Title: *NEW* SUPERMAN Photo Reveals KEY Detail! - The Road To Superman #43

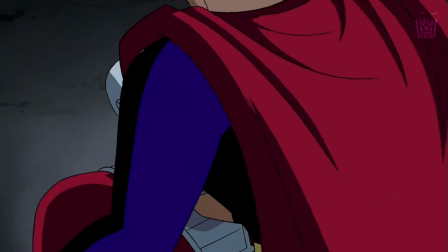[4:09]
I do wish the suit was a bit tighter, but overall I like the suit. And we shall have to wait and see for other projects if their costumes work too.
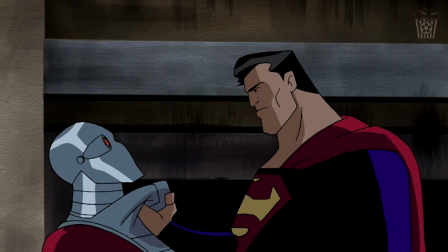[4:17]
But what I find most interesting is how modernized the Justice League International suits are.
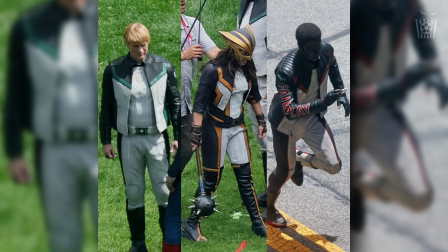[4:23]
And we talked about this too in the previous episode, but I want to re-emphasize my point and expand upon it. These are Metropolis-based heroes too, yet their costumes have a lot of white within them when their original costumes aren't supposed to. And what is the main color people use when designing something to look futuristic?
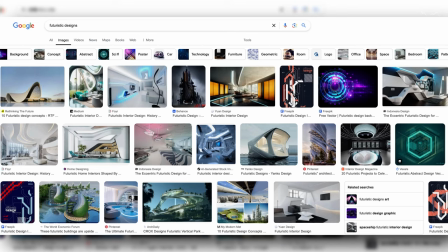[4:42]
White. That is the color people associate with future designs.
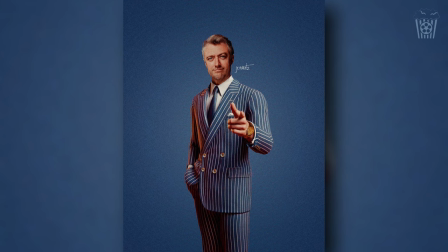[4:47]
And I believe Maxwell Lord designed these costumes to feel modernized or futuristic, but it backfires just like the group do.
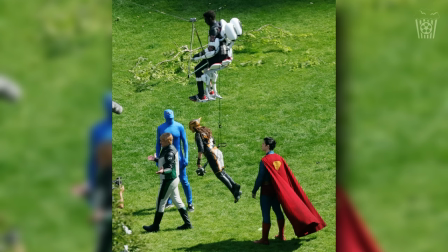[4:55]
they don't feel the connection Superman has with the people of Metropolis.
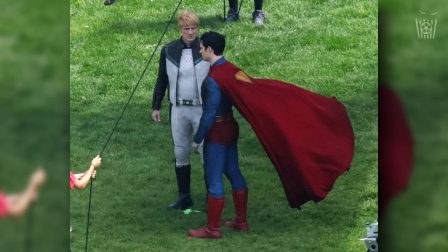[4:59]
Superman's costume reflects the city, and the Justice League International's costumes contrast the city. And that is a very important detail to consider.
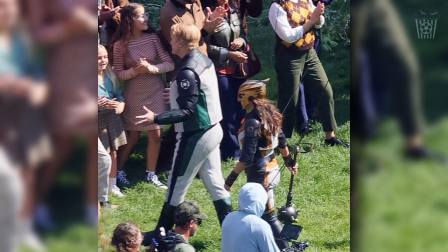[5:09]
The very fact that fans are bashing the group's costumes just shows that they designed these costumes perfectly. They have achieved their goal.
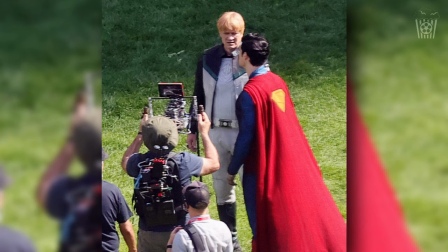[5:18]
Visually and mentally disconnect people to these heroes, just like how the people of Metropolis feel disconnected to these heroes as well.
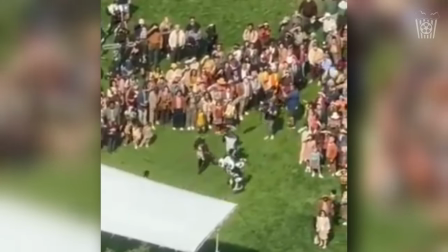[5:26]
Look at this video of the kids ignoring the group, but running to Superman.
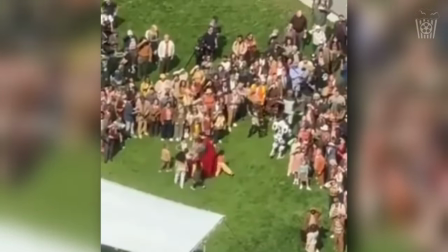[5:31]
It's because he connects with them, he represents them, and that is shown through his actions and his words, but also how he dresses.
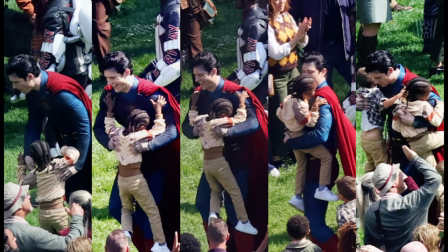[5:39]
This will be the visual connection between him and his city, and I love that.
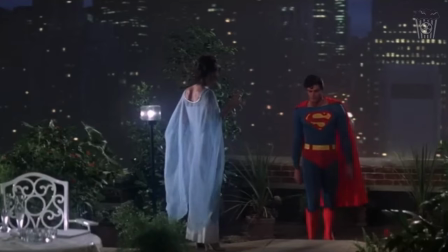[5:44]
Now, in all fairness, this could just be a random theory that holds no truth at all, and actually they are just bad designs,
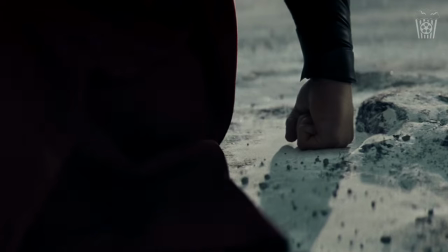[5:51]
but I feel Gunn has done this for a reason, and I think I have worked out what that reason is.
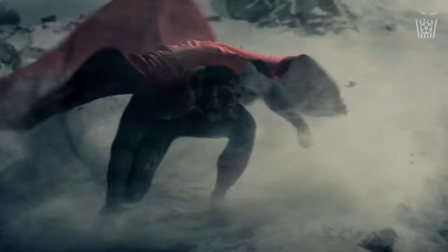[5:56]
I believe the heroes' costumes will reflect the cities they are from, and I believe the villains' costumes will contrast the city they are from.
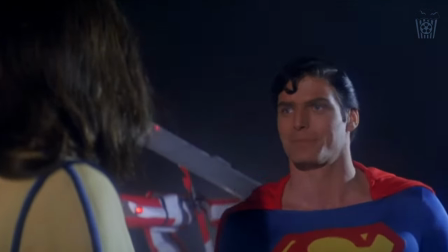[6:05]
And from the people of Metropolis's point of view, they see the Justice League International as the villains.
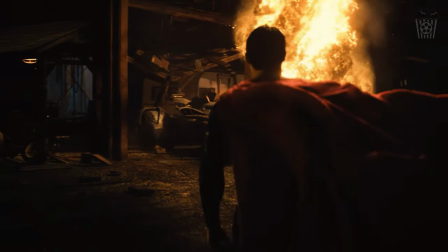[6:11]
Or at least not heroes. Now, I won't dive any further into it, as if I'm right, I don't want to spoil anything else. So we shall leave it there. But now let's move on to the Superman trailer.
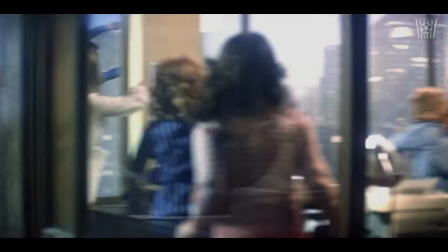[6:24]
Not David Corenswet's Superman trailer, but the movie documentary of Christopher Reeve's Superman.
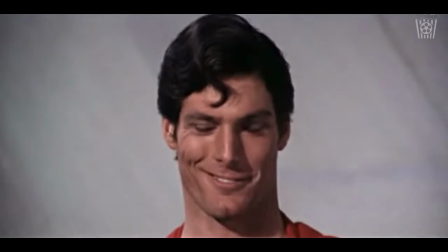[6:30]
This movie will tell the beautiful and tragic story of Christopher Reeve, and just by the trailer, I know many will be crying when watching this.
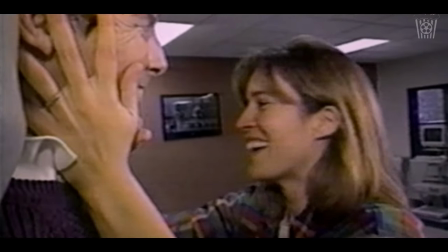[6:39]
The film releases in theaters September 21st and 25th, and Gunn revealed that he showed this film to the cast and crew of Superman,
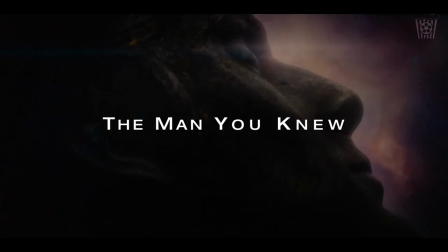[6:47]
which created a universally emotional and powerful response.
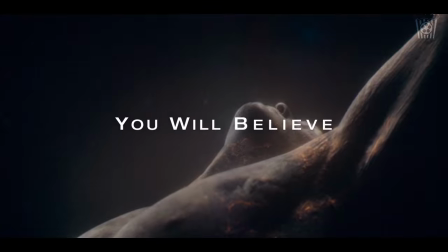[6:51]
They all felt like a part of something larger than themselves, and that was a great idea.
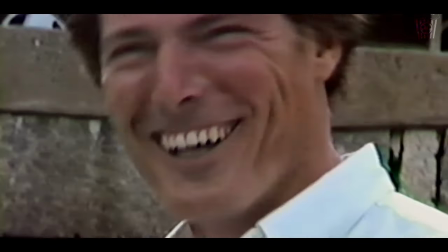[6:57]
Getting the Superman cast and crew to watch something telling the story of Reeve and his time as Superman is genius.
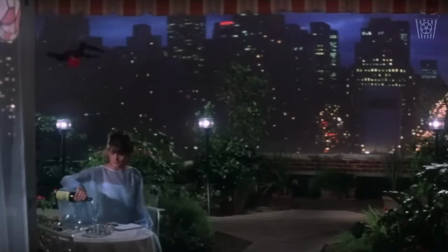[7:04]
Now they have that extra respect and connection to him and his version of Superman.
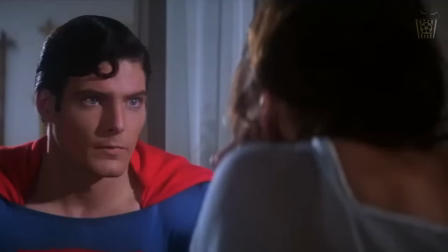[7:09]
And I'm sure that spark and magic that that movie had will reflect in this movie as well.
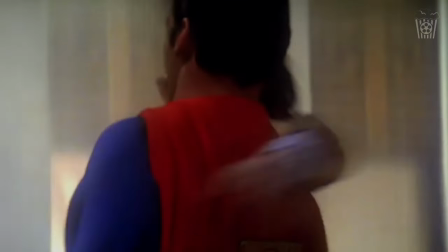[7:15]
You never want it to be a carbon copy of someone else's take,
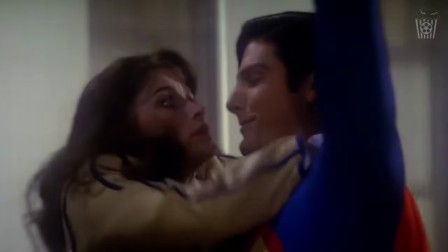[7:18]
but there is no issue in learning from them and being inspired by the best parts of them and taking that into your own film.
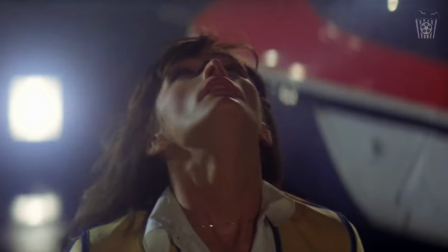[7:25]
I think that is what David and the rest of the cast has done, and so I'm excited to see this new take on Superman, but also this documentary too.
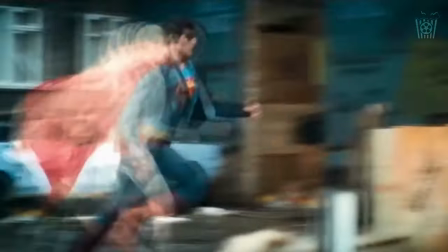[7:34]
But we aren't done just yet today.
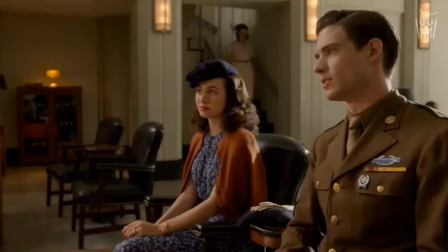[7:36]
David's latest movie, Twisters, has revealed the video of the cast finding out that he had been cast as Superman,
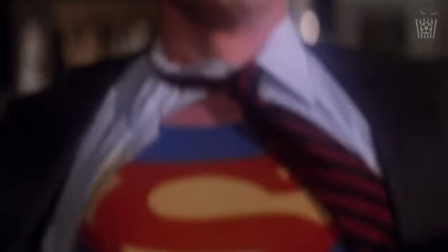[7:43]
and it's fair to say they were pretty happy for him.
And congrats! Let's go!
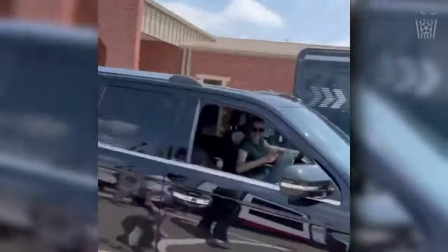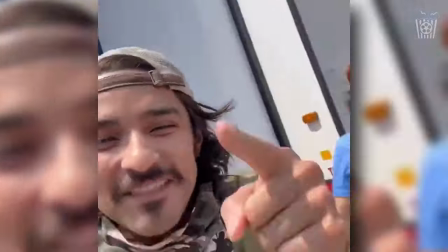[7:54] That's our Superman, baby! That's our Superman, baby!
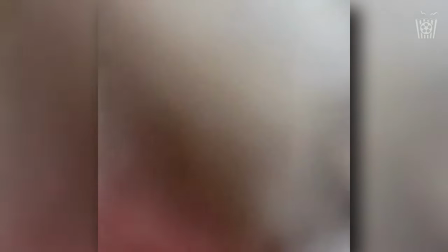[8:02] Yeah! I'm gonna try to fly!
Clearly they liked him enough on set to be celebrating for him,
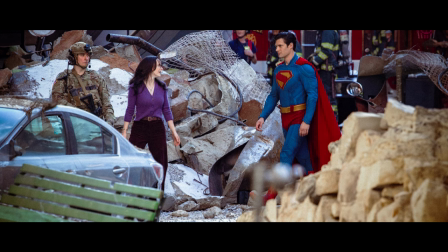[8:10]
and hopefully we will all be cheering him on in cinemas on July 11th, 2025.